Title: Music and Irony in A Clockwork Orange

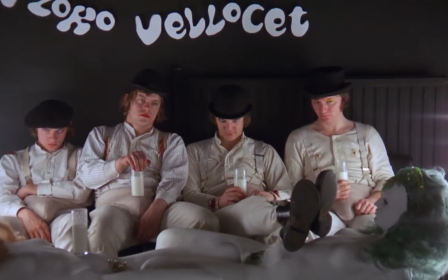When he is with his droogies in narrating, we are given the electronic, futuristic, version of Purcell's durage music for the funeral of Queen Mary.
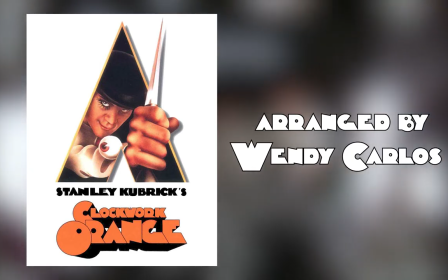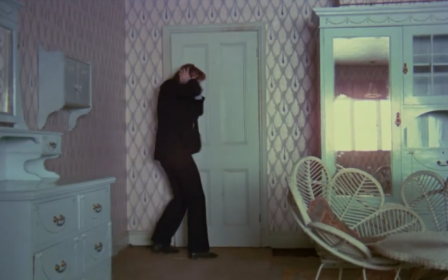This non-diegetic use of music is traditional, but as subverted and ironic as our anti-hero.
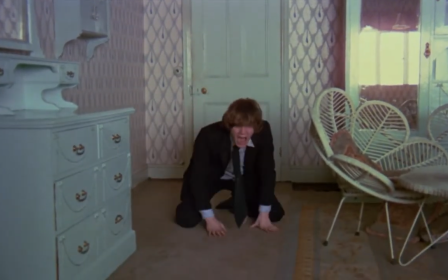Untraditionally, Kubrick is able to add a layer of irony to his scenes with the use of music. Where new meaning can be derived, however,
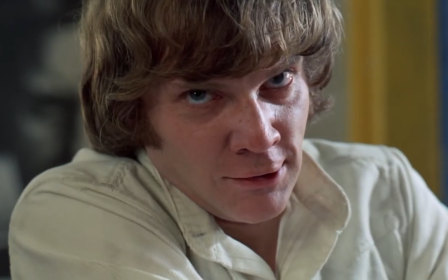is by using previously established pieces of music in the scene and messing with the audience's assumptions and previous associations.
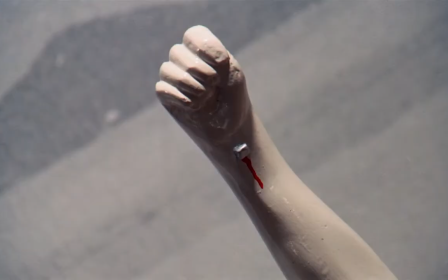He was one of the first to use music this way, and Tarantino, Edgar Wright, and so many other filmmakers owe him a debt.
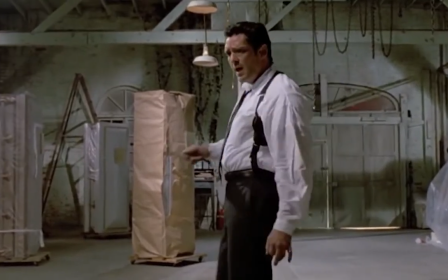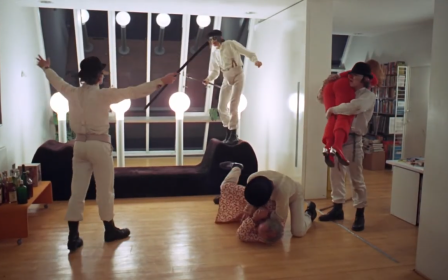By using pieces of music with built-in audience associations, Kubrick is able to use those cultural expectations and create new meaning by turning them on their head.
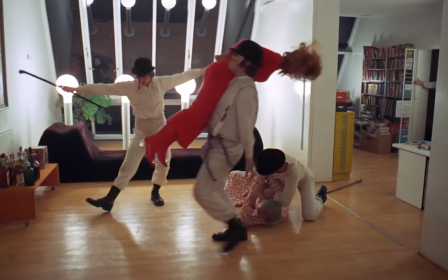The best example of this in A Clockwork Orange is his use of singing in the rain.
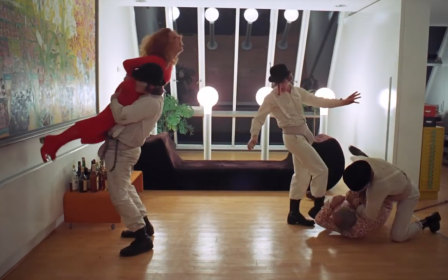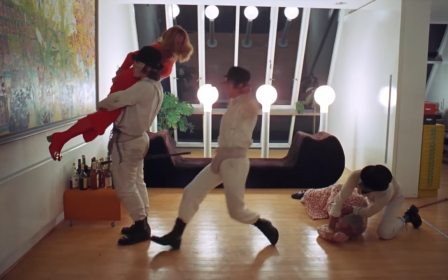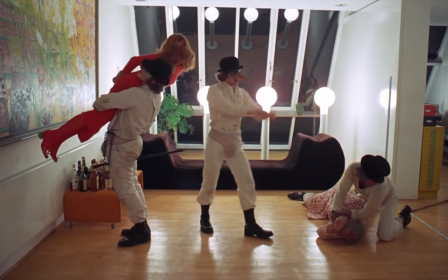Singing in the rain is one of the most famous pieces of music ever used in film.
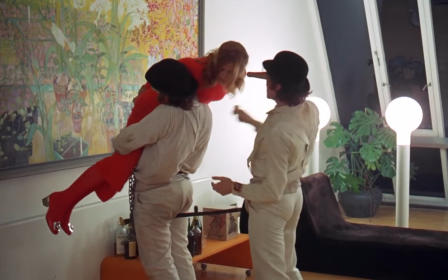Everyone relates the song as an expression of unrestrained joy and a declaration of happiness and love.
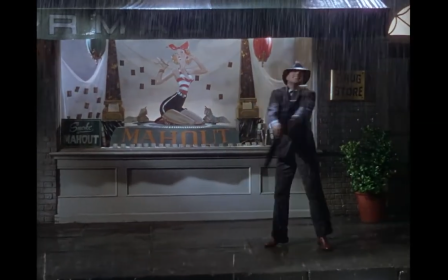The images of Gene Kelly dancing a soft shoe with his umbrella as a cane are iconic.
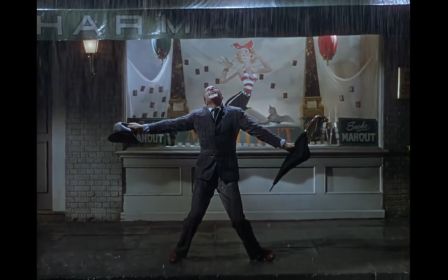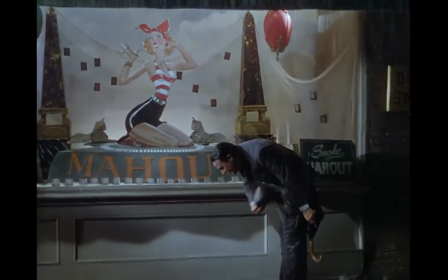Alex's use of the song subverts all of the audience's associations and replaces them with unrestrained violence rape, cruelty, and indifference to humanity.
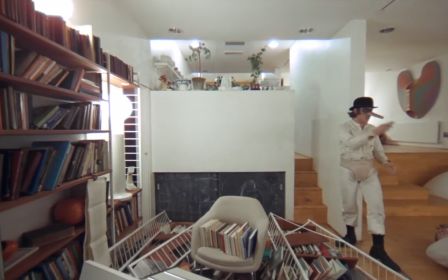All the while, Alex does the gleeful soft shoe and cane dance routine. It's disconnected and disturbing.
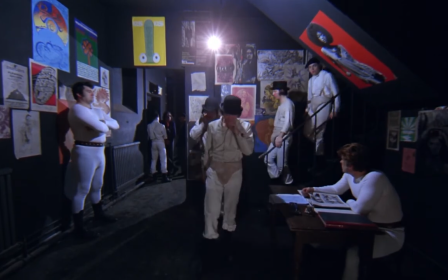However, in an added Kubrickian twist, Alex is not acting ironically at all.
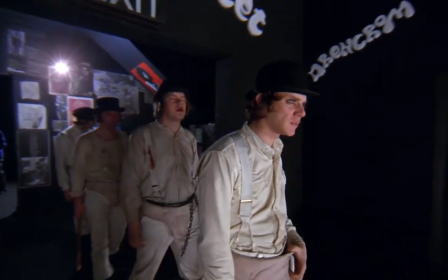He is doing what makes him the happiness and expressing his own joy, as sadistic and cruel as it is.
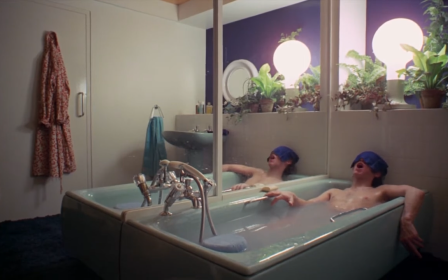He sings the song twice in the film. The second time is when he is finally safe, under the care of a kind gentleman, and beginning to feel hopeful that he may become finally happy again.
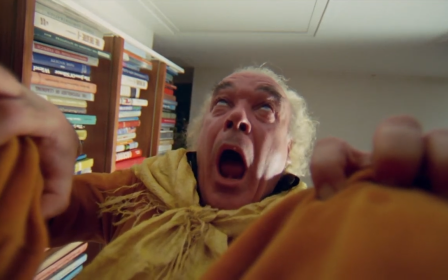Ironically, and yes, we all know how our humble filmmaker loves his irony,
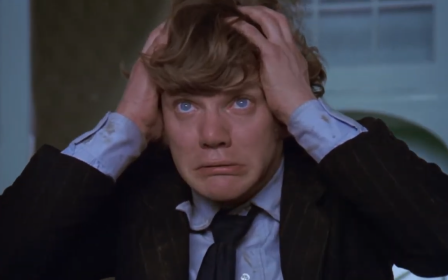Alex is singing his happy song, which brings about events that lead him to attempting suicide, of course, but ultimately, and in another ironic twist,
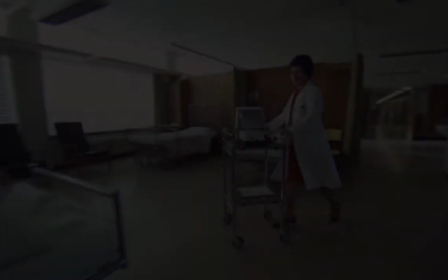to his salvation. Alex is saved, returned to his previous state,
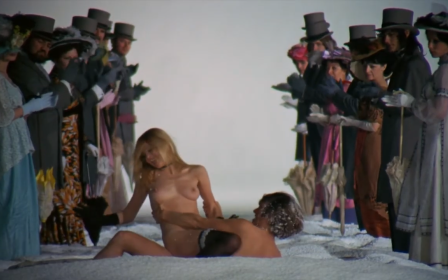and the film ends with Alex gleefully enjoying violence and sex while listening to Beethoven's Ninth, the government and media applauding and backing him fully.
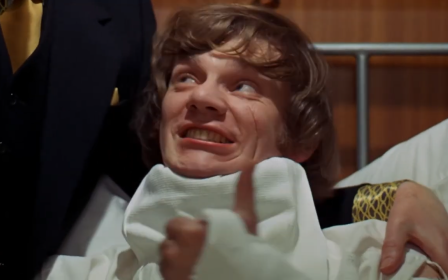The credits roll to Gene Kelly's singing in the rain, and this is the confirmation for the audience that the ultra-violent Alex is finally happy again.
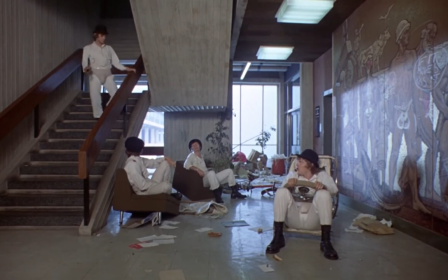He's back, leaving the audience in an uncomfortable place in their new associations with the song and the resolution of the story.
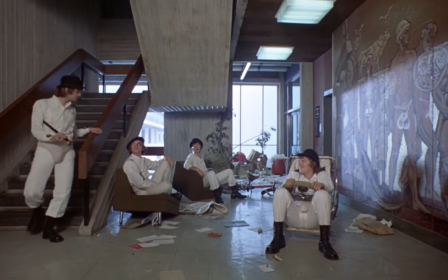The happy ending is a violent, dangerous rapist will be returning to his old ways.
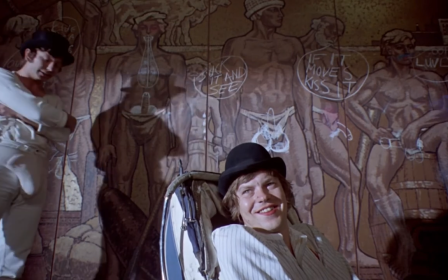The message and the music are profoundly dislocating the audience in a way that's entirely new.
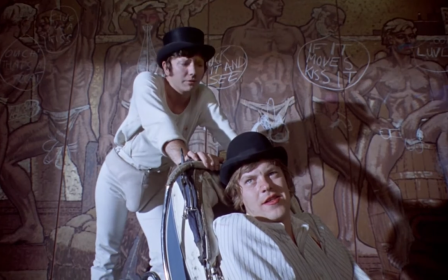This both profoundly alters the song's meaning and the audience's association of both the song and what a happy ending is.
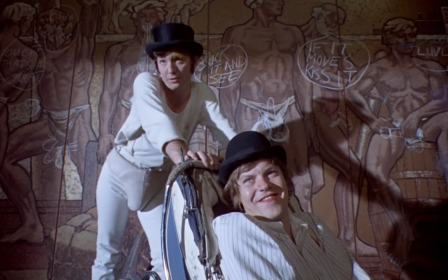But to really understand what is going on here, we have to look at what classical music means to us as a society.
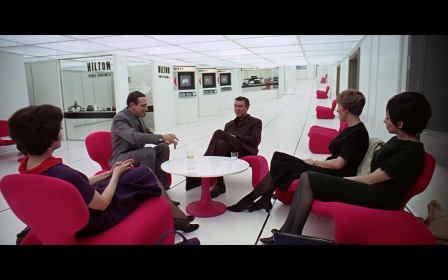Kubrick deliberately messes with the audience's assumptions of class and its connection to classical music.
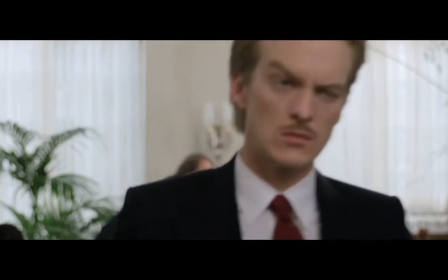Traditionally, classical music is meant to inspire and bring about, for lack of a better term,
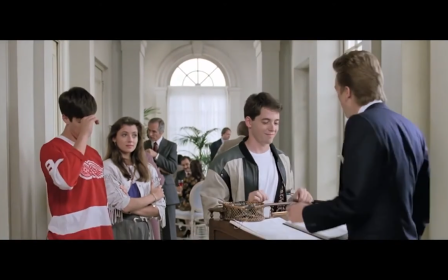a well-to-do-ness that the sophisticated revel in, a plane of higher intellectual and moral status that comes with a certain kind of aesthetic.
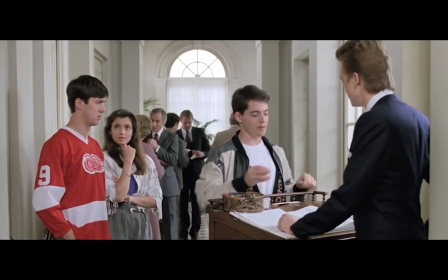Want to immediately show your audience that your character or setting is sophisticated by any means?
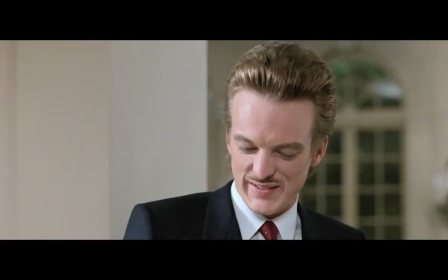Underscore the same with classical music.
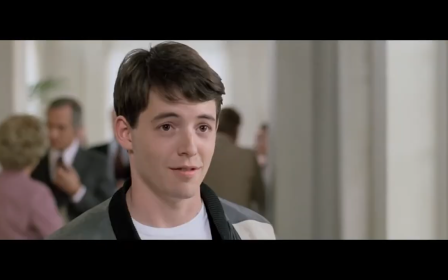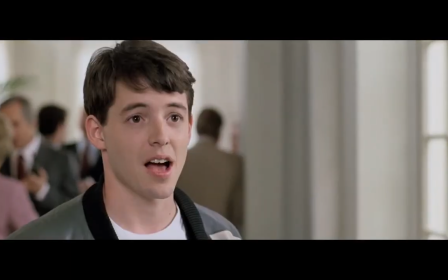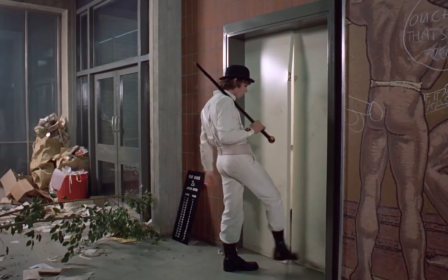Alex is clearly of the lower class, the British working class specifically,
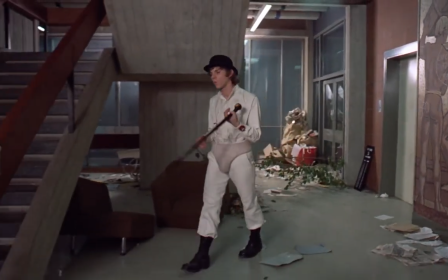and yet he is outraged and offended when he stumbles upon a bum singing a common working class Irish diddy Molly Malone.
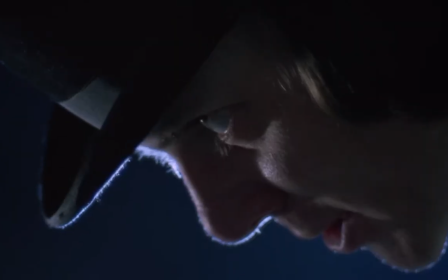For this offense to Alex's musical sensibilities, Alex and his droogies beat the bum.